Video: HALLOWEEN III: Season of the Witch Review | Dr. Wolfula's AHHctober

October's greetings! I'm your host, Dr. Wolfila, and when I'm not drinking and doctoring a great combination, I'm here at the Wolfila reviewing movies. Welcome to Review 3 of 5 in October 2020, where I cover the first five Halloween movies that normally star Michael Myers,
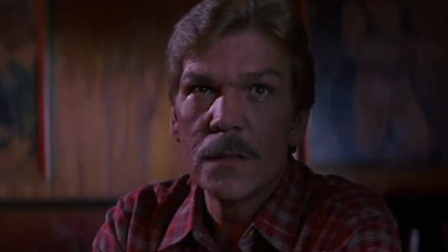but in this case, star an alcoholic, divorced, womanizing doctor played by Tom Atkins. Ladies and gentlemen, we are trading up with this video as I revisit Halloween 3, Season of the Witch, released in 1982. to. Now, this movie was actually the subject of the first ever October video a decade ago, How Time Flies, but hopefully I have some new stuff to say, and if I don't, well, I guess there really hasn't been any improvement in the last decade. Anyway, after Halloween 2 came out, it was a big hit. Not as big as the first movie, of course,
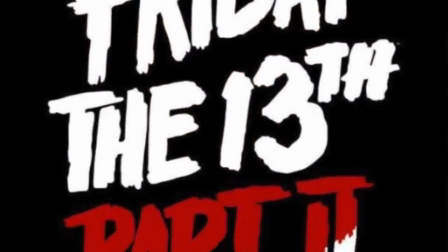but it made more money domestically than Friday the 13th Part 2 during a big horror movie boom, so a third film was guaranteed.
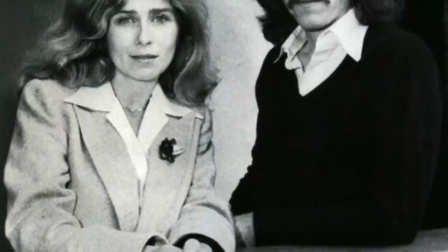The only issue was, well, what was the third film gonna be? Carpenter and Hill felt that they definitively killed off the shape and were tired of the slasher concept,
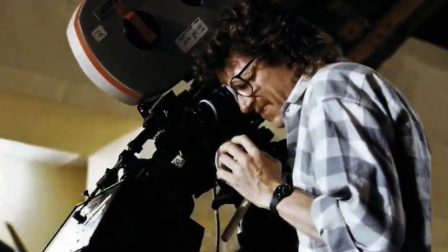so after tabbing longtime collaborator and father of the Michael Myers mask, Tommy Lee Wallace as the director,
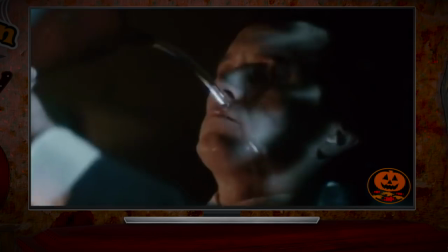it was decided that Halloween 3 would be an altogether different movie. Halloween 3 is as indirect of a Halloween sequel possible while still being a Halloween movie.
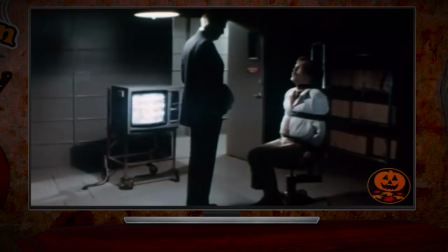It was intended to be a transition point for the franchise becoming a horror anthology series.
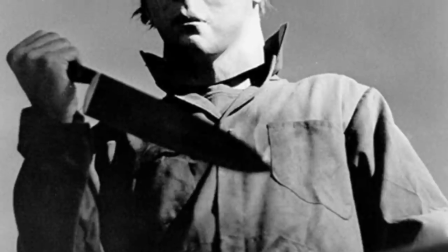Now, some people have gotten the wrong idea, touting the false claim that the Halloween series was always intended to be an anthology series from the very beginning.
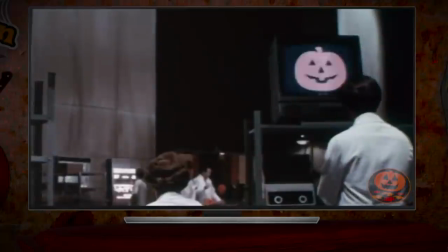That's not the case.
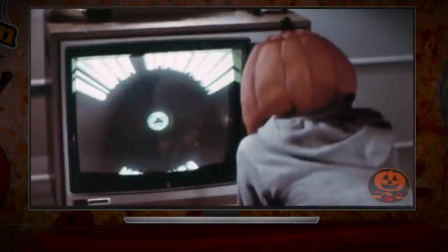It was simply decided at the start of Halloween 3 to become an annual anthology series with different stories because the creators were sick of Michael Myers.
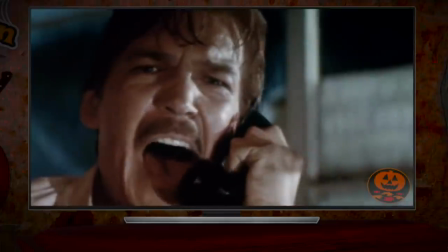Stop it!
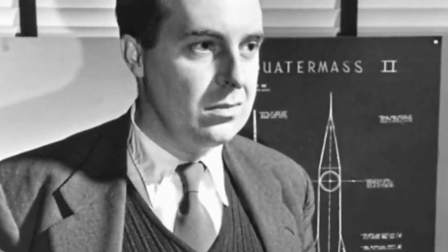The script itself was penned by Nigel Neal, a respected British sci-fi screenwriter brought on board, and he definitely brought along his sensibility to the project.
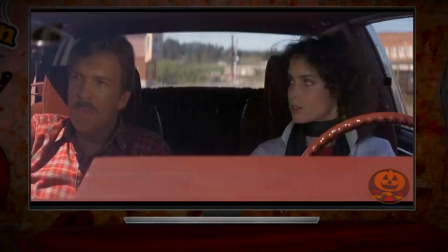Without jumping ahead, Halloween 3 definitely feels like a British horror movie that just happens to take place in America.
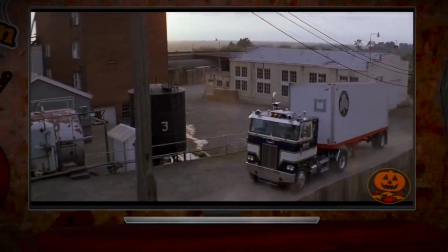Halloween 3 is in a knife movie. It's a pot movie in the vein of Invasion of the Body Snatchers.
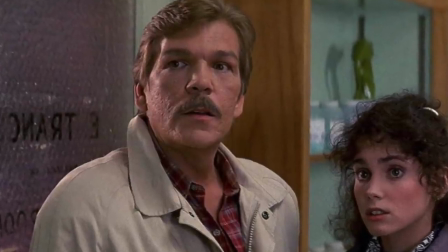For the leading man, Tom Atkins, who worked with Carpenter on the Fog and escaped from New York, was chosen for the role. Now, I'm gonna be up front. I've always liked Halloween 3 because, from my first viewing, I knew exactly what I was getting myself into,
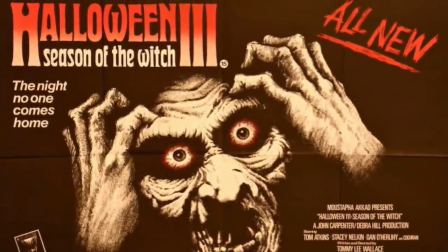but theatergoers in 1982 don't have the luxuries we have today, and Universal's ad campaign wasn't exactly clear about what they were going to get,
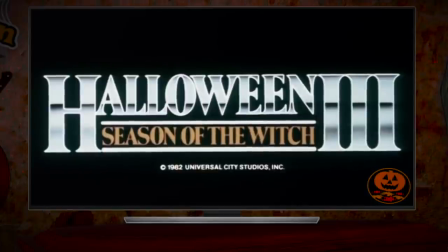so Halloween 3 was unfortunately lambasted upon release. The film's reputation has, of course, since changed, but enough gabbing. Allow me to show you why this once misunderstood sequel has become a Halloween cult classic.
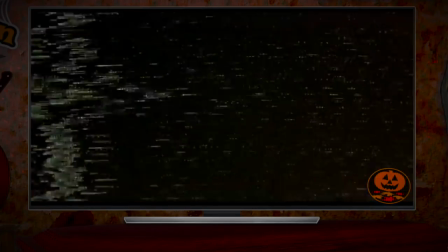Before I delve in the plot, I got a comment on the flick's opening sequence, a serious departure from the previous films.
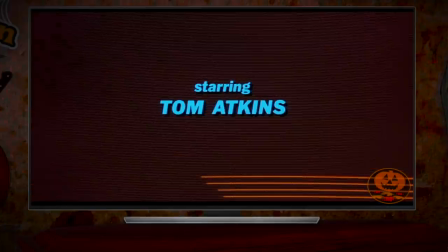Orange horizontal lines composed of pixels gradually flicker to life over a particularly atmospheric sci-fi sounding Carpenter Howarth track.
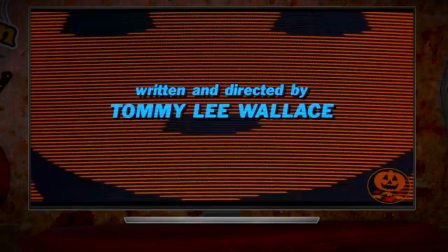Eventually the lines are revealed to make out a jack-o'-lantern icon on a computer screen. The intro gets across the film's overarching theme.
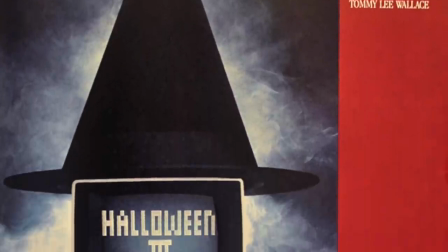Before the movie was released, Universal issued a very campy trade ad that featured a computer wearing a witch hat with the tagline,
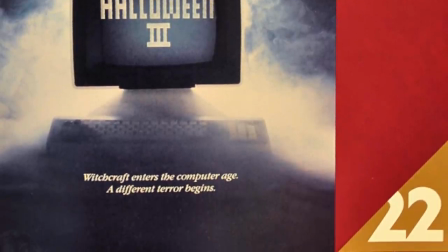Witchcraft enters the computer age. A different terror begins.
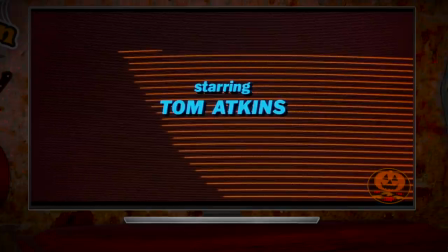Essentially, Halloween 3 is about the ancient traditions of the Halloween season and colliding with the technologies of the modern day,
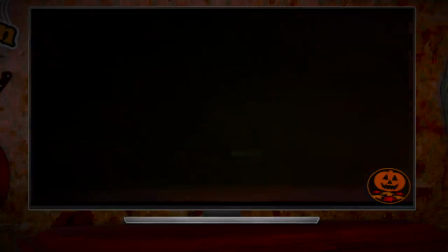hence the jack-o'-lantern on a computer screen motif.
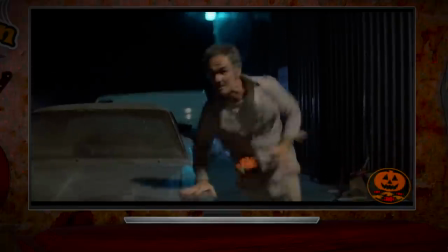The plot itself opens with a guy who I think was one of the dudes killed in the Godfather montage, evading more of Don Corleone's thugs.
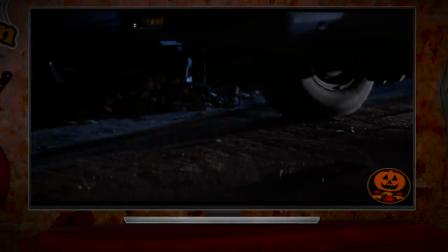I don't care who you are, though, if you get crushed between two cars, you're gonna wanna take a nap.
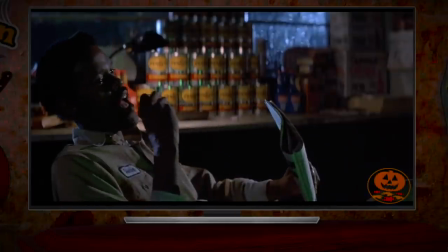At a nearby gas station, a rejected Lamont Sanford watches an exposition double feature.
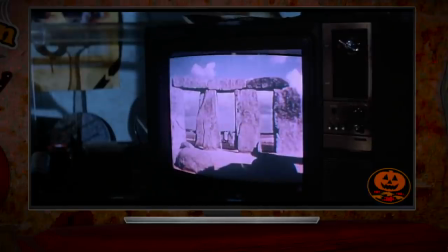The only bit of setup that Stonehenge was kidnapped It weighs more than five tons, making its disappearance a mystery indeed.
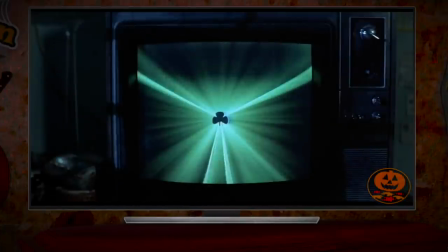Followed by the first Silver Shamrock commercial, which is probably the most iconic thing in the whole movie.
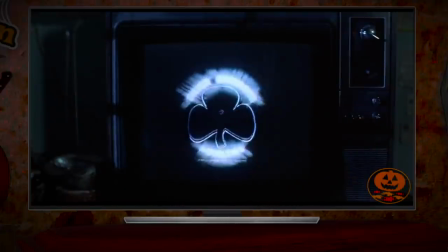Visually, these Silver Shamrock commercials are basic, but what makes them stand out besides establishing the company and its trio of glow-in-the-dark mass is
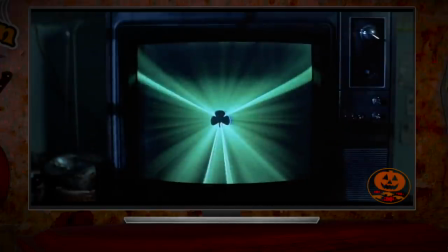the damn catchy earworm jingle that plays throughout the movie to the tune of London Bridge's Falling Down.